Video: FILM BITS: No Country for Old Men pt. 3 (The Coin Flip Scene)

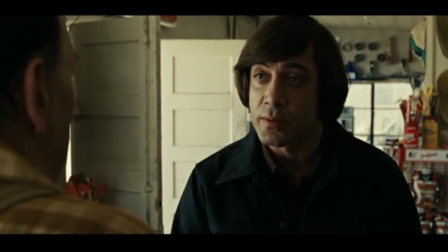(12:17)
It's now kind of a high-low, just adding to the tension.
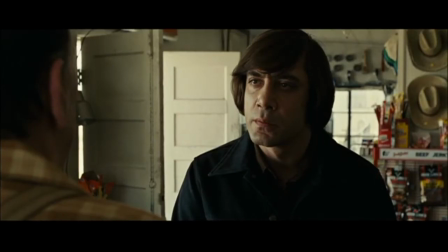(12:25) All right. Heads then.
Notice how the sound fades out when he makes the call.
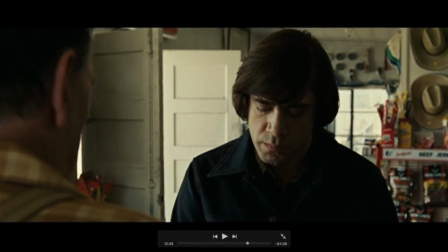(12:33)
This movie has no music. And this movie barely uses non-diegetic sound.
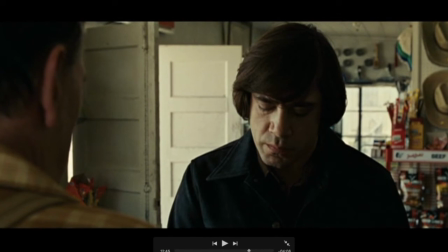(12:39)
It's all about the actors and the editing, which is one of the reasons I love it so much, because it's not giving us those cheap cues for how we should feel.
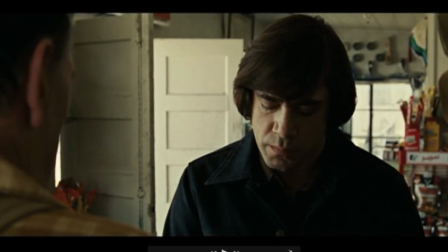(12:48)
It's leaving us in the dark intentionally at times and making us react with our gut, not with the emotions stirred by music.
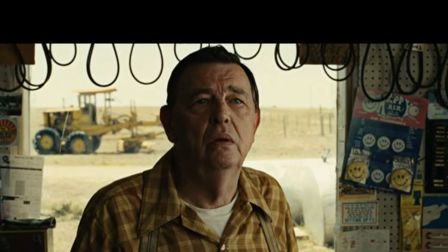(12:56)
And it's also not foreshadowing bad things to come by giving us sounds that are going to let us know.
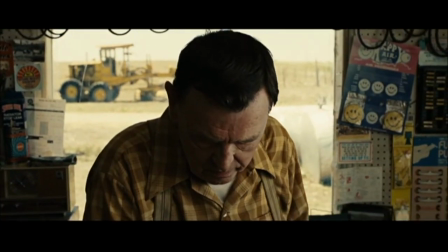(13:03) Well done.
Notice the demeanor change on Sugar.
Well done.
And then flicks the coin at him.
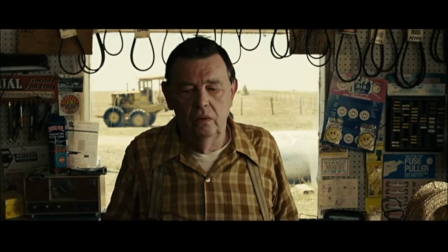(13:08)
He's done something here, the gas station owner. He called it. Sugar's proud of him.
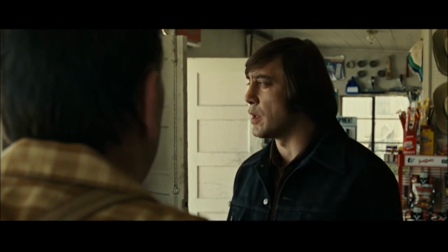(13:14)
And all of Sugar's anger towards him or animosity or desire to kill him have washed away.
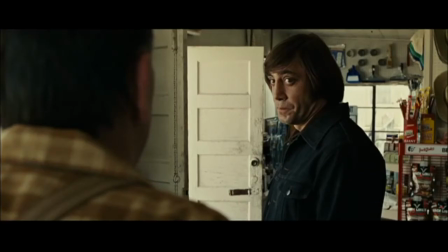(13:21)
Sugar's still having some fun there at the end, a little cat and mouse, but he's hardened.
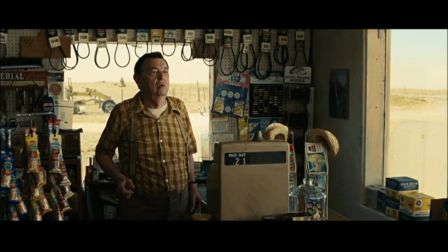(13:26) Don't put it in your pocket. It's your lucky quarter.
That quarter has saved his life.
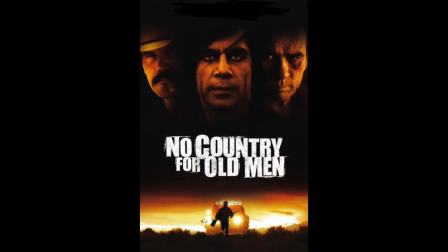(13:30)
You can't just throw it in there and let it travel all around now. Its fate was to come here. It saved your life. Put it somewhere special, but it's still just a coin.
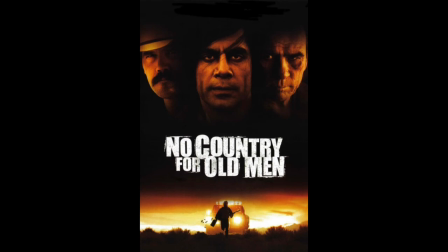(13:43)
So the problem, I think, with this scene for audiences sometimes is they can kind of get the periphery of what's going on, but they don't get why Sugar wants to kill this guy.
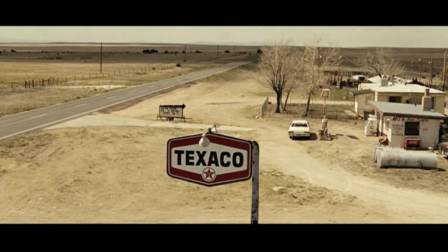(13:52)
And this scene is very, very telling of Sugar. He's not just a wanton killer.
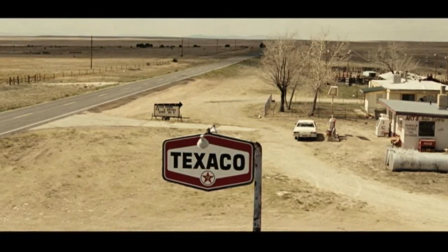(13:58)
That's why I don't like calling him a symbol of death, because death is. Death would have come in, and as soon as he got ticked off, he would have killed that gas station owner.
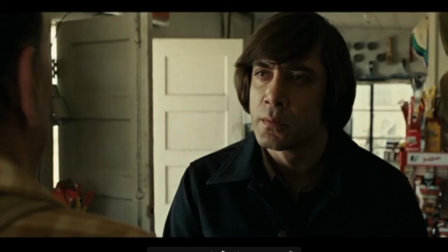(14:07)
Sugar has this weird set of rules and standards and bylaws that he operates by.
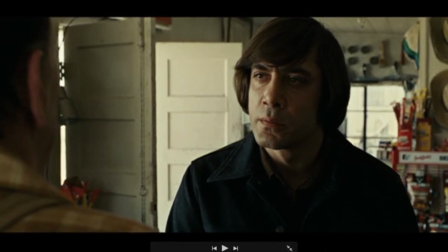(14:13)
The man deserved to die because he was wasting his life. He was doing nothing with his life.
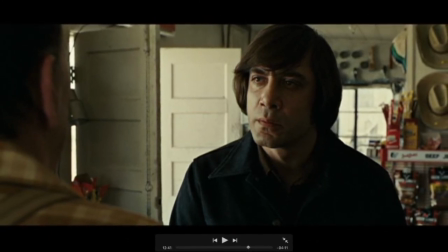(14:19)
I mean, look at this gas station. It's in the middle of nowhere. It's not getting a lot of business. It's not like it's the greatest gas station in, southwestern Texas.
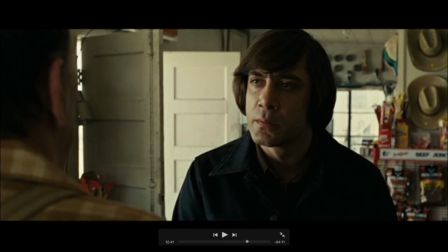(14:26)
And it's not his. So Sugar is going to make the man actually be a man,
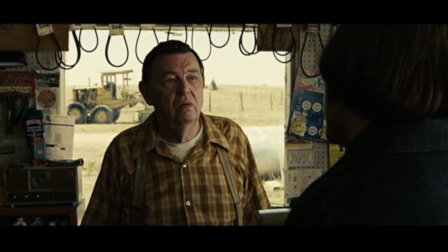(14:35)
invest in his life, make a move that shows he's worthy of living. And that tells us a bit about Sugar.
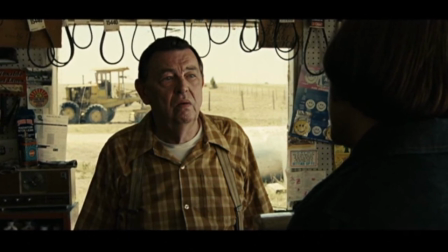(14:42)
It actually tells us quite a lot about Sugar.
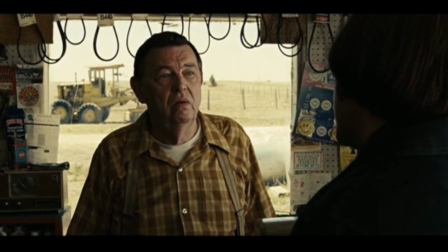(14:44)
And it introduces the mechanism of the coin flip and the prop of the coin, which we will see later on in this movie. All right. I hope you enjoyed all of this. I love this scene. By all means, if you have comments or questions, leave them in the comment section there on YouTube or DM me on Instagram. One last note I'm going to say, I think I missed it in the earlier commentary. The shot here isn't great for it, but it's good enough.
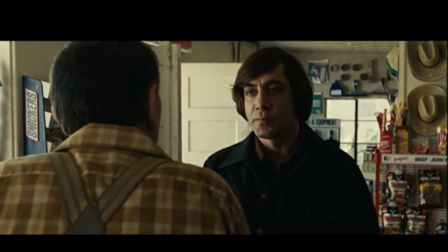(15:11)
There's red behind Chigurh. We were talking about the red outside, and we were talking about the color of the yellow associated with the gas station proprietor.
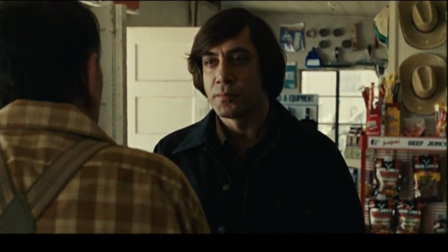(15:19)
We saw all that red on the outside, and then when we see behind Chigurh, it's all this beef jerky, but most of it is colored in red.
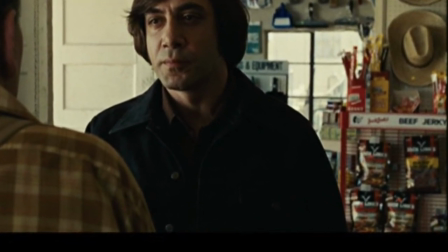(15:27)
It connects to the exterior color.
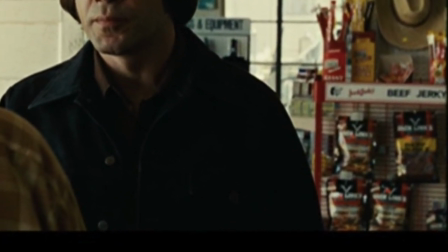(15:29)
Obviously, we can argue that it stands in for blood, and this could have been a very ugly, deadly scene. And so that red kind of sits in our subconscious to let us know, connected to Chigurh, to let us know that bad things could happen in this very scene. All right, part 4, soon down the road. Thank you all for stopping by, and I'll talk to you soon.